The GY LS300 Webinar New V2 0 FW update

Hello, I'm Alan Rupert, Director of Sales for JVC Professional Video and next to me is Edgar Shane, General Manager of Engineering for JVC Professional Video. Hello and welcome to our GYLS 300 webinar. As we go through there is a chat window below and you can ask questions and at the end of the seminar we will answer as many questions as we can. Let's start with the GYLS We're going to talk about features of the camera as well as the new firmware. So whenever a customer talks to me about purchasing a new camera or even renting a camera, one of the first things that they always ask about is the form factor of the camera, how it's going to affect them, and the sensor of the camera. So why don't we start there with the 300? Well, Joy LS 300 features compact handheld form factor, and it is equipped with the 4.5K Super 35 sensor and Micro Four Thirds mount. So a Super 35 sensor is a large sensor and we have the smaller MFT mount for the lens. Not really, not really. I will show you what it is.
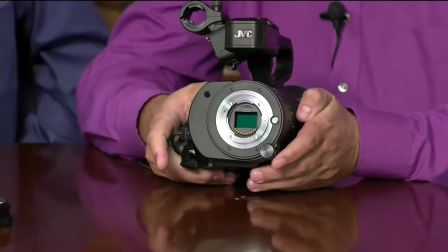As you can see, Super 35 sensor is surrounded by Micro Four Thirds metal bayonet mount.
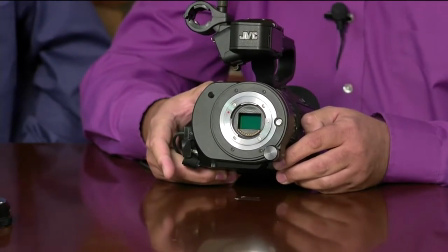Mount is not that small. It actually works very well with the Super 35 sensor and what is important that because of standard
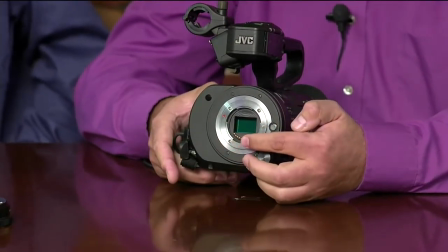MFT mount we can take advantage of this interface you see this gold plated contacts right to provide communication with the lens.
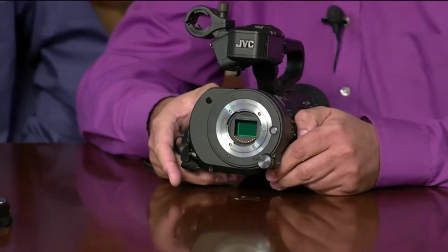Okay so communication for the lens is important so that you can have feedback?
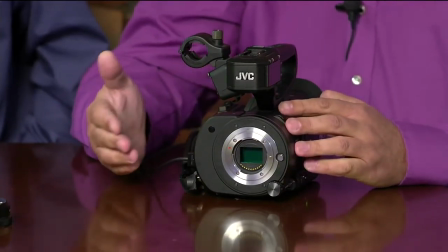The most important communication with the lens would be iris control. Okay, understood. And using electronic interface now we can control iris of about any lens with a dedicated knob on the camera or if you switch camera to automatic mode then iris will be controlled automatically to provide correct exposure for the video. Okay great. I see a bunch of lenses here but they all don't look like they're an MFT lens. That's right not all of them are and what is the beauty of MFT mount is that it features very shallow sensor placement.
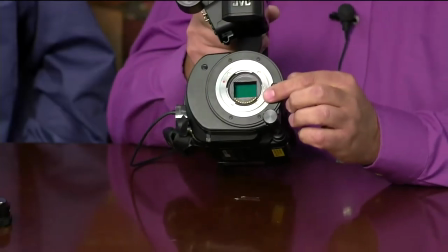So sensor is actually very close to the bayonet, which means that you can very easily adopt MFT mount to about any
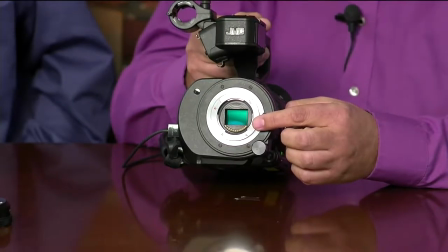other mount by using simple extenders or adapters.
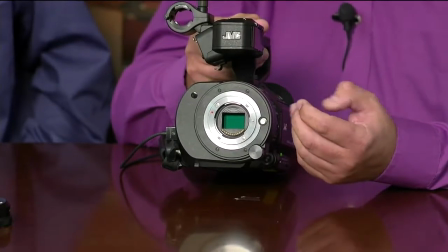Because most other mounts, including Canon, Nikon, or PL, the sensor is located much deeper than MFT.
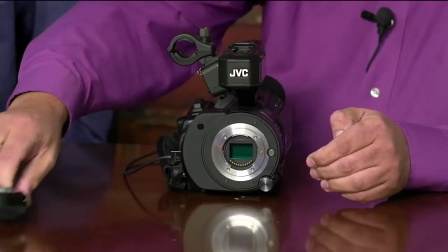And what we have here in the studio today, we have this adapter, which is a very good example.
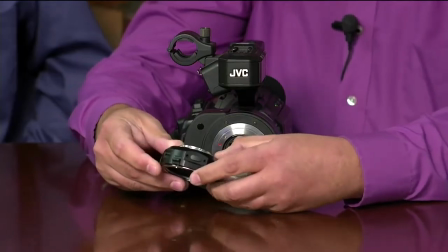It's manufactured by MetaBones, And this adapter adopts from a micro four-thirds mount to Canon EF.
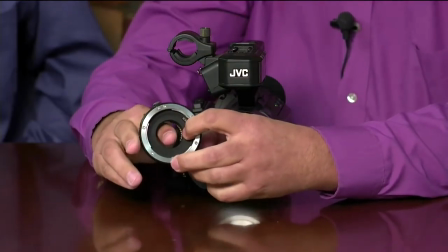And as you can see, this adapter doesn't have any glass. It's a simple extender, but it's not actually that simple.
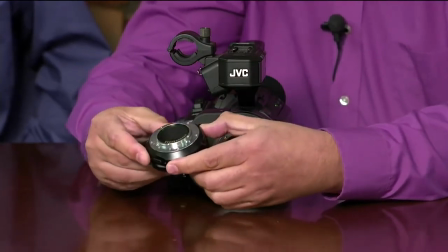It features built-in microprocessor, which translates micro four-thirds commands, which come from the camera,
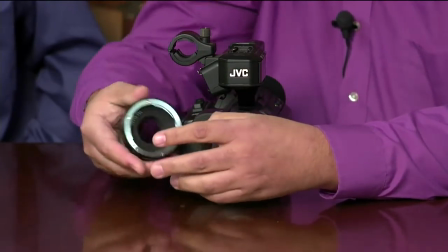into Canon EF commands, which is important to control Canon lenses.
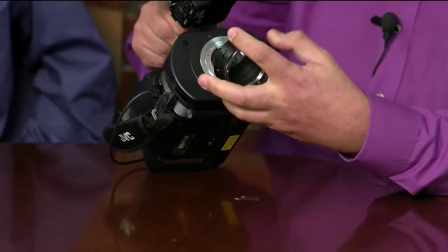So when I mount this adapter on the camera... Right.
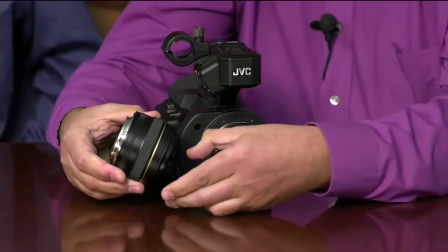And I also brought this 50mm Canon EF lens. This is prime lens.
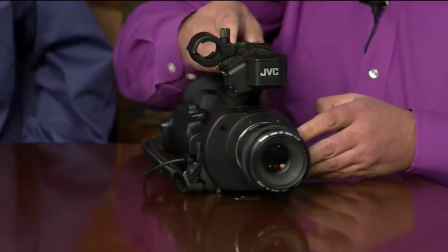I mount this lens to the adapter, and now we have Canon EF lens mounted to GY
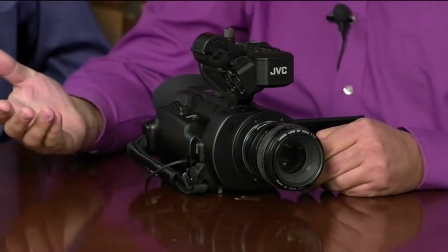LS300 with the help of EF2 MFT adapter. That's great.
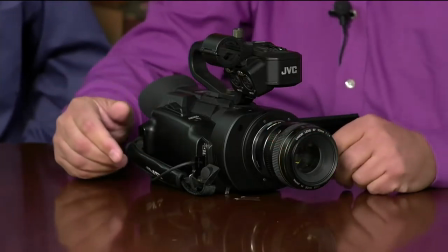So then we can also mount an MFT lens.
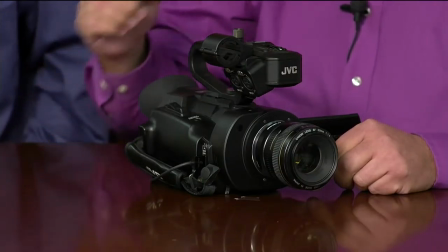We can mount MFT lenses. we can mount many other lenses but first I'd like to show you the image from this lens in the viewfinder.
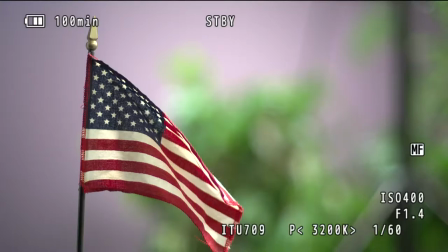And you can see the reason people use prime lenses is because they produce very nice shallow depth of field.
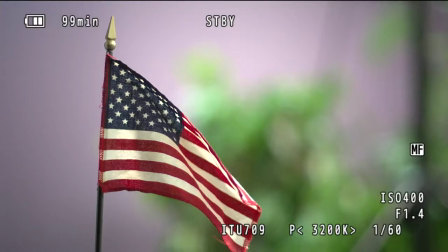It gives that cinematic look. It looks that cinematic look, it allows you to highlight the main object. It kind of mimics your brain the way you think when you look at objects. This is called bokeh effect or blurred background.